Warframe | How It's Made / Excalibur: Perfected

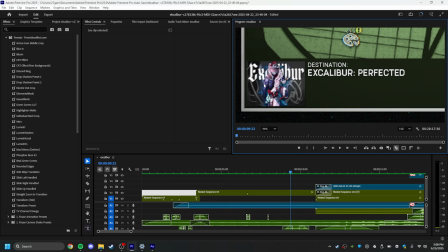(4:08)
I had the video thumbnail that I like pixelated and everything.
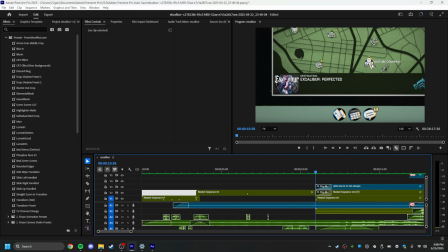(4:12)
And then, like you click this to go there, quote unquote, boom, pop up another monitor.
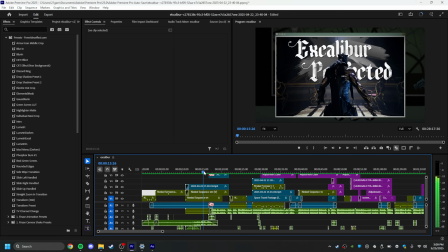(4:18)
And it's the Excalibur Perfected scene. This is a really cool template that I found for like an intro.
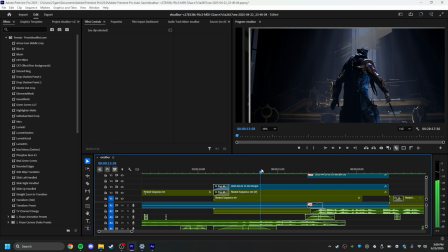(4:26)
It kind of like paints it on. I like it a lot. Looks a lot better when it's going fast.
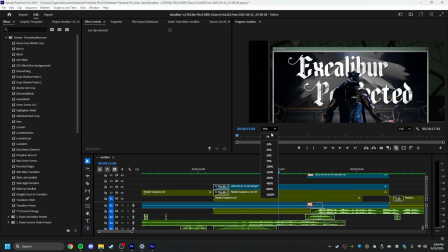(4:31)
Yeah, that one was very cool. I'm gonna mute myself talking.
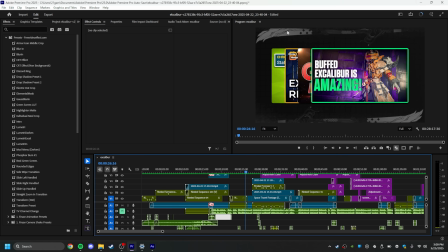(4:39)
So yeah, this right here, like this sword right here is custom made, like mixing of two different assets just because I needed something.
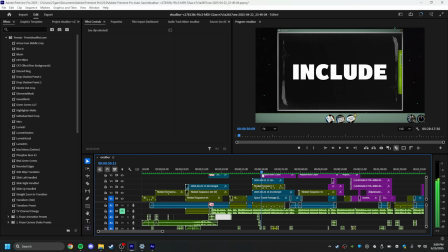(4:49)
It was really, really fun to do all the animations for all this. Like it was a hell of a lot of work.
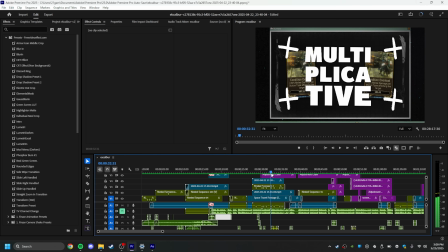(4:55)
The intro, the first minute of this video is definitely the most ridiculous, but because like
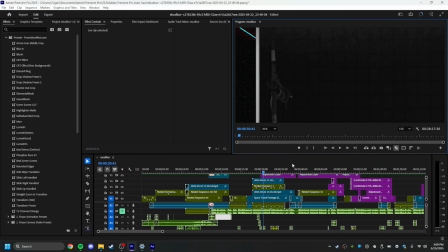(5:01)
you guys have to know that when I have things like these multiplication signs popping out from behind these swords,
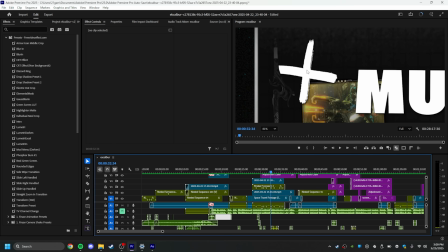(5:09)
I have to like place it here. And then I have to use a transform effect, which you can move things with, to put it over here. But obviously you'd still be able to see it. So I have to crop out everything to the left of this as it's moving and keep that updated.
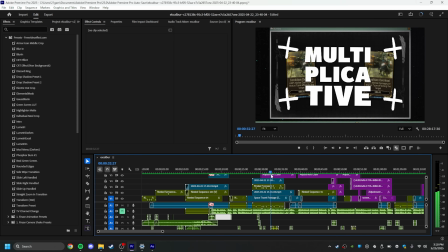(5:25)
And then I had to do that 4 times. That's a simple little, counter up right there.
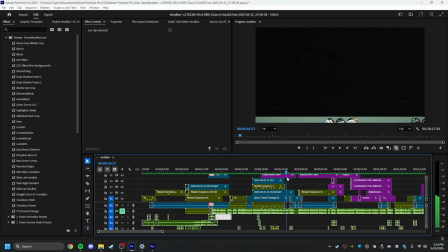(5:31)
And then just a nice little transition out of this. Just looks nice.
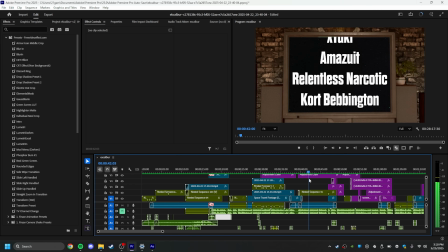(5:36)
Got all that.
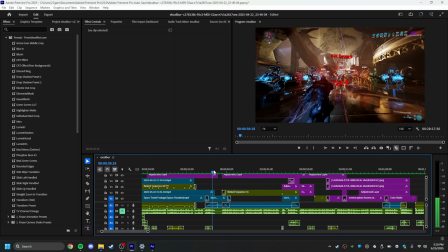(5:38)
A big, really big thing that I use in a lot of my videos is in element transitions.
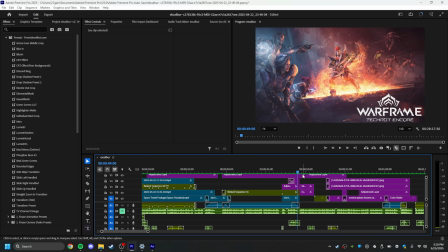(5:46)
So right here, you see how I bring this up and then I zoom out and it was a part of the web page the whole time?
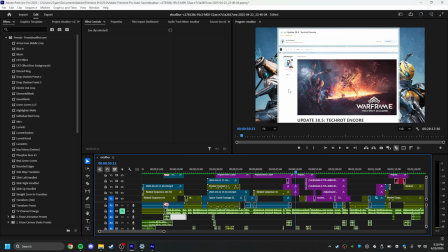(5:55)
I love doing stuff like that because as a viewer, you're just watching this and you're like, okay, we're talking about Tech Rod Encore. And then we zoom out to the actual Tech Rod Encore update and then boom, it's there. Like, and if you go to the web page, this is there. These things, they just like, they look really, really nice.
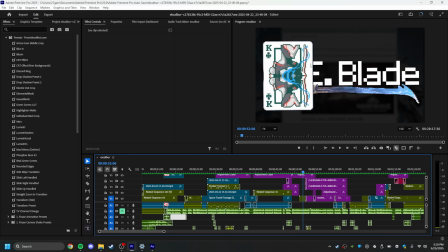(6:12)
And instead of just fading these off and then putting these on, I use this playing card, which is a Balatro card actually, to wipe away and have these exalteds appear.
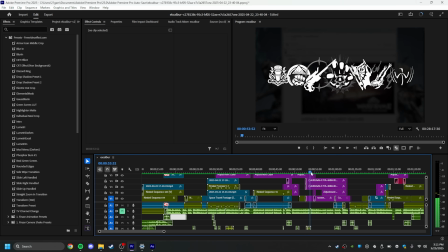(6:25)
That's a simple little zoom down the page. You can barely even tell that there's a cut there, but I don't actually scroll all the way down. And when you actually scroll on the page, these move with it.
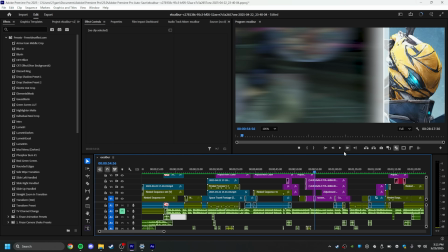(6:36)
So if you look like right here, you can, actually, I added this one really well.
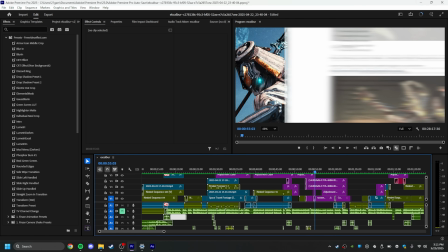(6:42)
You can't actually really tell. These are, oh yeah, you can sort of see right here.
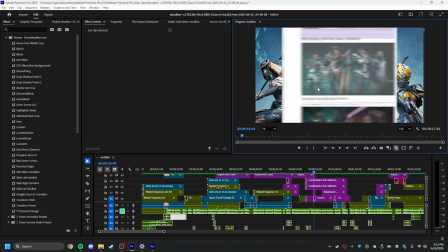(6:48)
This is a freeze frame. So even though this is what the website looks like, these are actually 2 separate, like this and these 2 are separate images.
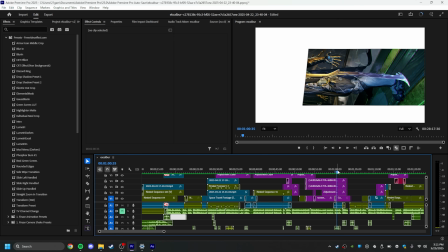(6:57)
Zoom on that. This is a really, really cool transition that I got from Jazimus. Really, really like this one.
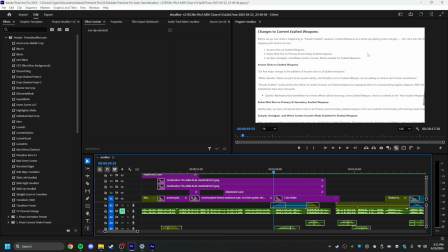(7:03)
I also, because this is a pure white background, I just like applied a color matte, this thing right here. Just like, it just fades into a color matte, which looks like it's just removing the text, but it's actually an independent element.
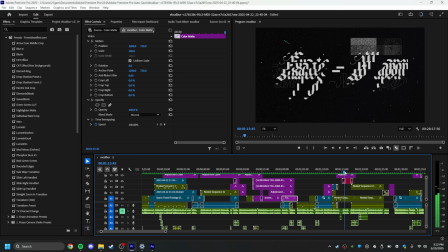(7:19)
Some cool stuff going on here. The logo. This is a nice little title preset right here, Exalted Weapon.
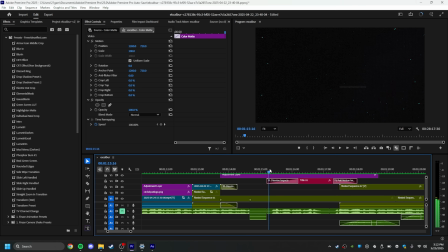(7:25)
And then I'm like, all right, I'm thinking we're in space. Like, this is a space background. So it makes sense to do like movement with the elements. And this one was already zooming forward. So I might as well pull it off a frame and pull afflictions in.
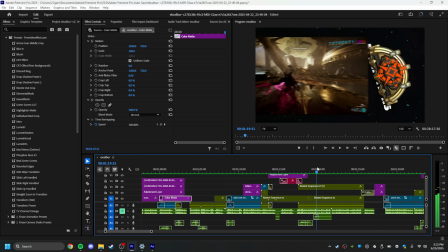(7:39)
I also really like this one right here where I kind of, I don't know, it just looks cool.
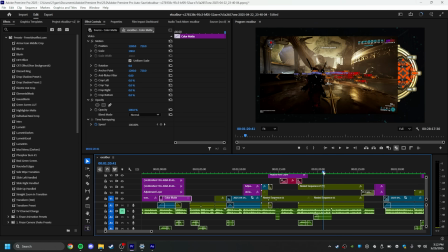(7:45)
And then to transition to Mesa, I just move this over to the right and have another arcane come out from behind it.
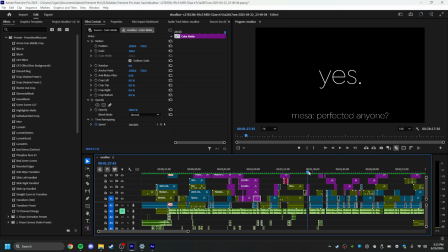(7:53)
It's clean. It's just clean. Some more Balatro card. I took so long to find that. That's a nice little, I'm talking about Exilus, so I might as well fade it up and then zoom out and boom, it was the element the whole time.
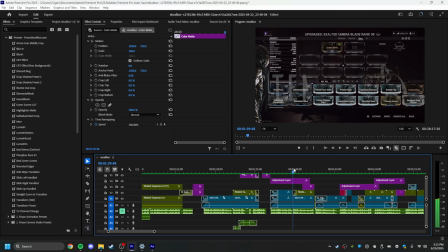(8:07)
Nice little draw in for the Tennokai logo. Tennokai. Shit's always going to be funny to me. This is another thing I started doing with this video.